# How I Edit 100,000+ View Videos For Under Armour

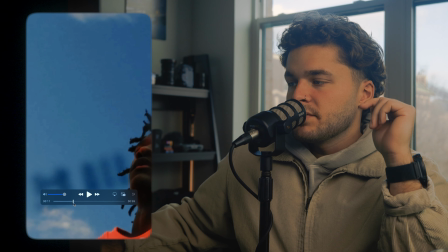And so the match cut happens whenever you zoom in, and this just with a simple keyframe.
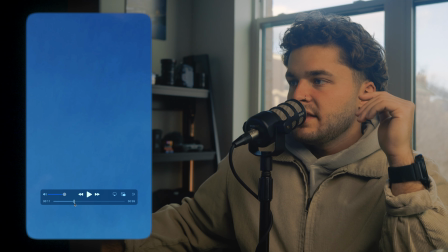Zoom into the sky, and then you match it. You see the match happen right there. I blended it pretty well. Really messed with the colors there, but you see it. And then it comes down to a top down of the player.
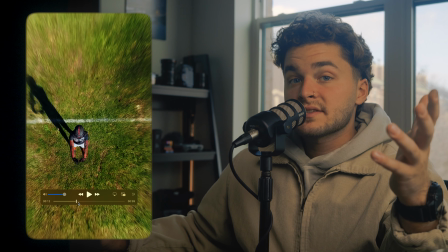And the reason I did a top down is because this is not a perspective that you're used to seeing.
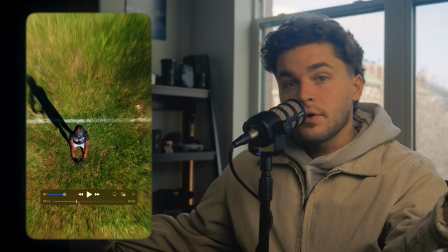When have you ever seen a top down of a football player? I don't know.
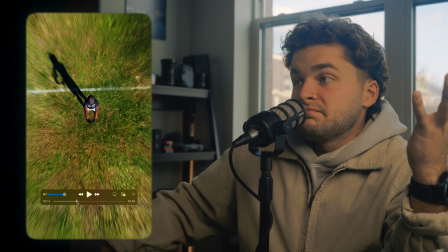And we weren't flying drones there. So I had to just use this to get something more unique.
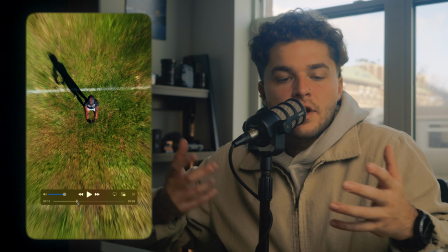It's not as simple as me just like looking at the details on the player, because realistically I could do that with my camera in 4K and make it look better.
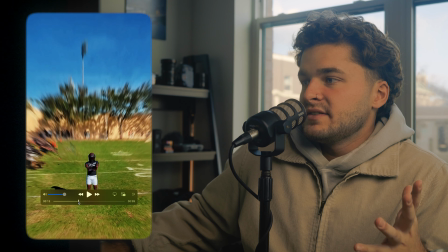But went from the top down, so you're like, what the heck am I watching?
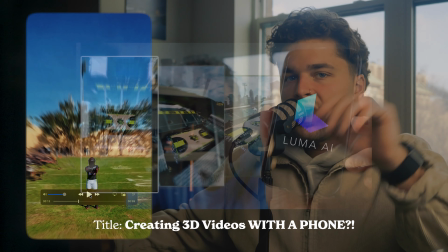And then into a transition. If you're curious about how I did that whole scan, I'll link the tutorial below of how you can do those 3D scans with people.
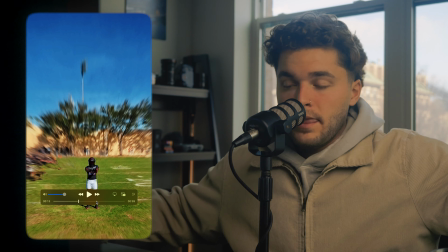I did it with a stadium in that tutorial. You can do it whatever. It's all the same technique.
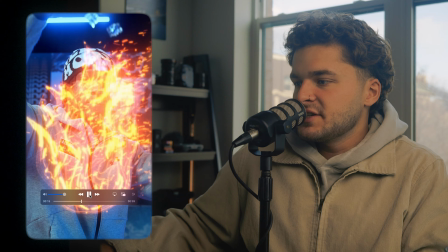It's really easy to do. And then we go into the fire transition. So let's watch this through. Fire to ice.
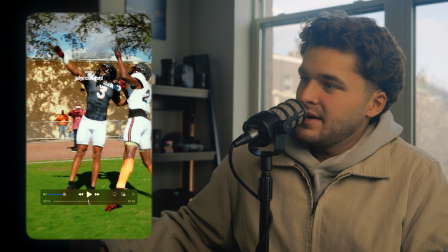Ice cube explodes. You see a player. A lot going on here.
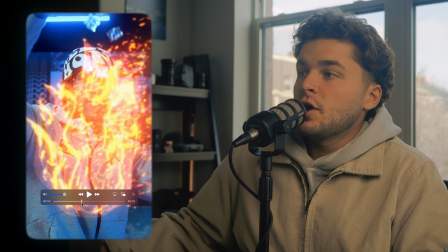A lot going on. So let's start with this.
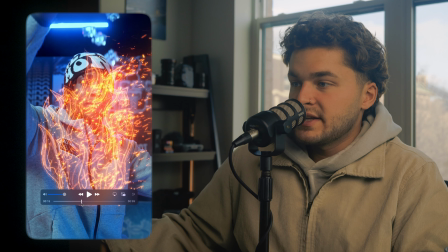So this fire transition here was from this website.
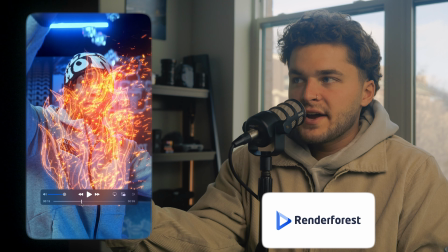It's called RenderForest. So we had this fire logo, and all it was a very simple,
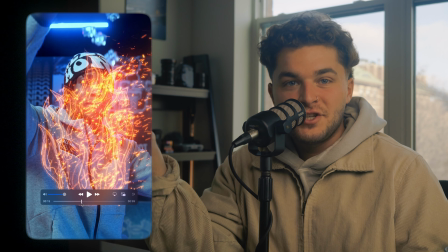not animated PNG of a fire emoji.
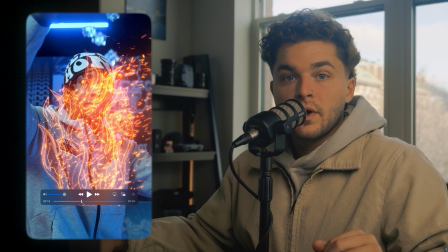And this online software allowed you to animate different logos,
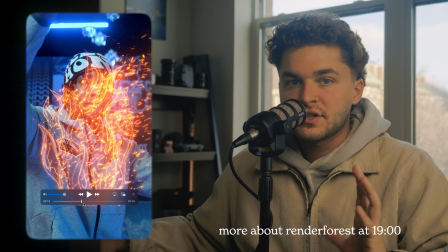which I'll talk more about that later in this video because there's a more relevant part.
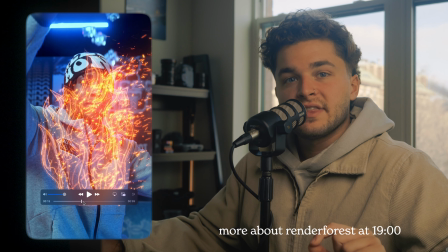But you will see a couple different things, and I'll point them out as we go along.
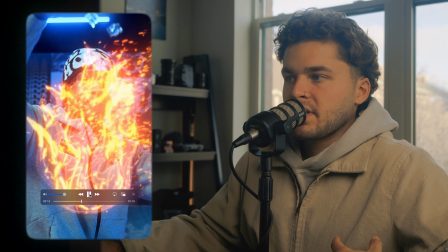But this, from the fire to the ice, fire, and then you zoom in on the ice cube, and the ice cube explodes.
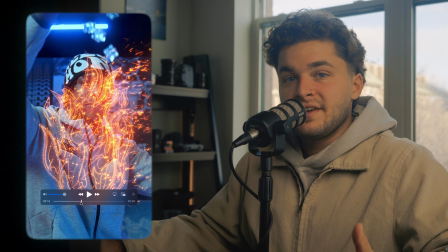Step by step, this is how I did this. So this is a video of a player with these fake ice cubes that we had.
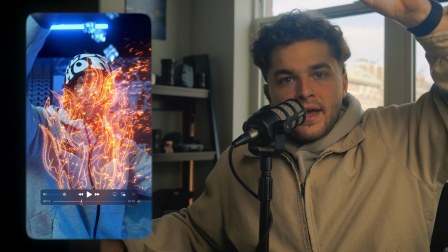They're just plastic ice cubes from Amazon. Drop them, and I didn't even track the ice cube as it goes down.
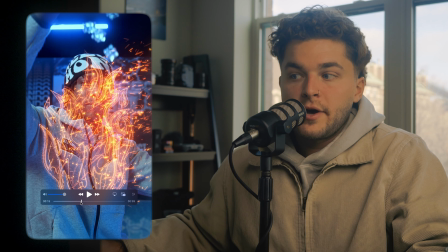I recorded in 120, so it would be in slow-mo, and then you see the ice cube fall.
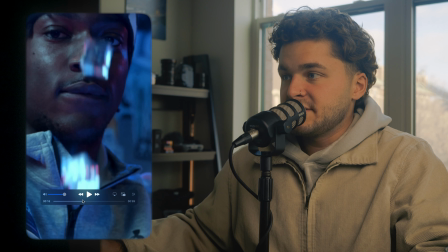What I did then is I keyframed into one of the ice cubes, and I tracked it a few frames.
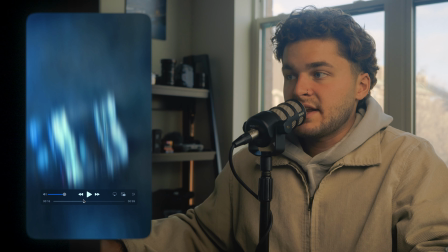So you see those couple of frames where it's perfectly centered. All that is, in Premiere, tracking one by one.
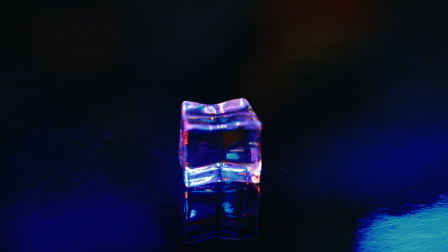And then I got a shot of one of the ice cubes just laying on the ground, zoomed in on it with my 24-70,
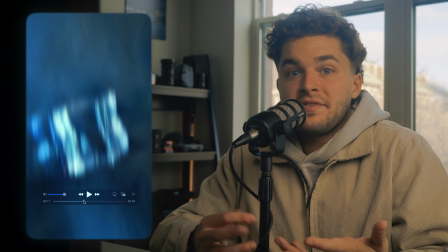and just got about a 10-second clip of an ice cube because I knew I would want to match cut it.
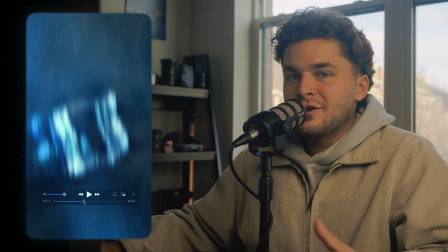How do I blend that, though, to make it look like it's falling?
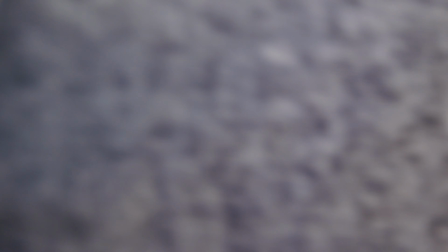I had one of my friends who had a gray shirt on stand there so I could get a shot of his shirt just with some motion blur.
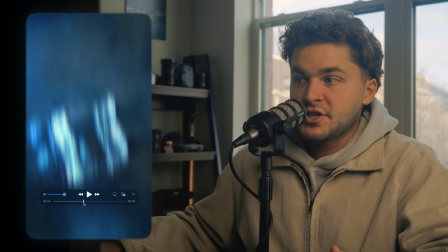So then it would match the player's gray sweatshirt and we can make it look like it's blurred out a little bit.
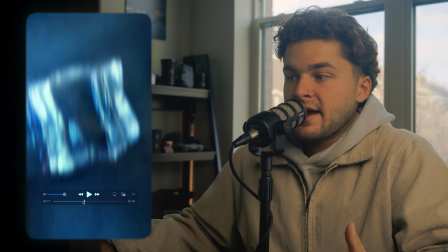So you see how it looks like something's dropping, something's happening in the background. And then the ice cube,
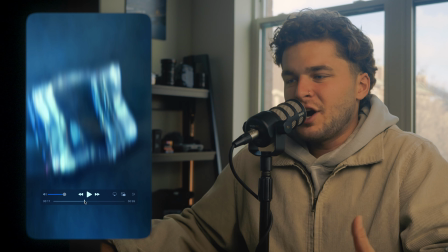I add some motion blur and I added some different Gaussian blur and effects just to make it blend a little bit more,
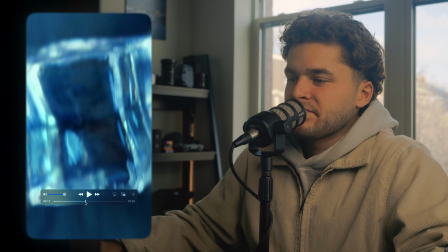to make it look like it's falling, a little bit of wobble, nothing too complicated. And as I'm looking at this, you see right here a little imperfection.
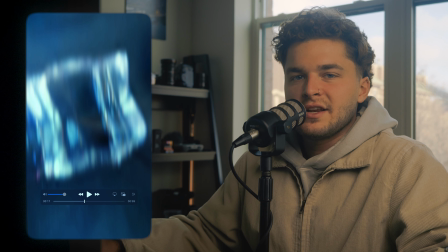I think that's just like me not blending two clips together well.
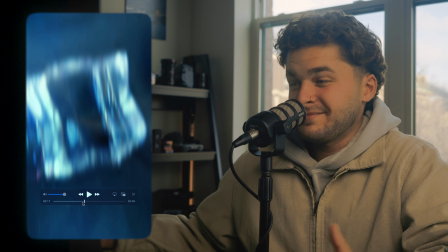Just noticing that now, nobody really cares, but I guess we found a little hiccup.
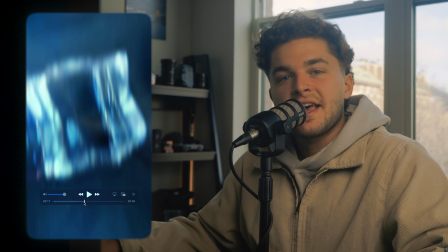That's what happens whenever you do an edit like this in 7 hours and don't have a ton of attention to detail.
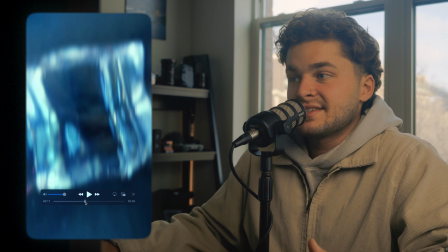But you see the ice cube falling, that's the still shot, and then the ice cube bursts.
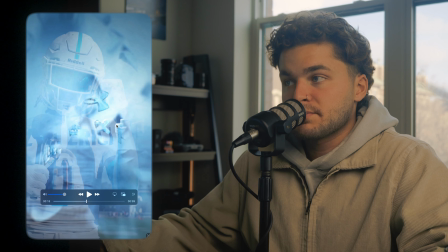Now the explosion right there is also from that RenderForest program, and you see that UA NERf logo that is also in there with the player.
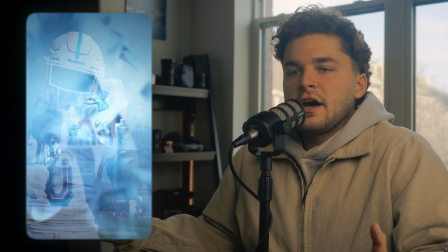That player is talking in the background. There's some different sound bites throughout this video, as you heard whenever I showed it.
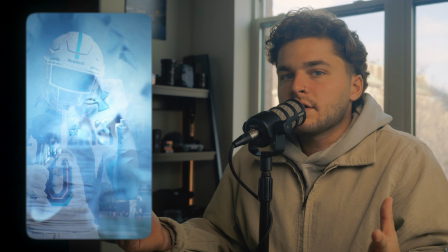The sound design isn't anything crazy, that's why we're not talking about that.
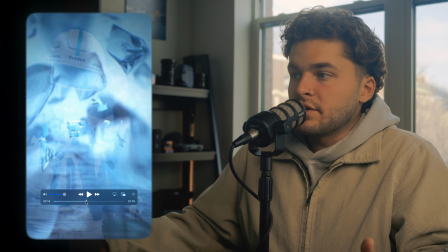But this right here is also from RenderForest, the explosion into the UA NERf.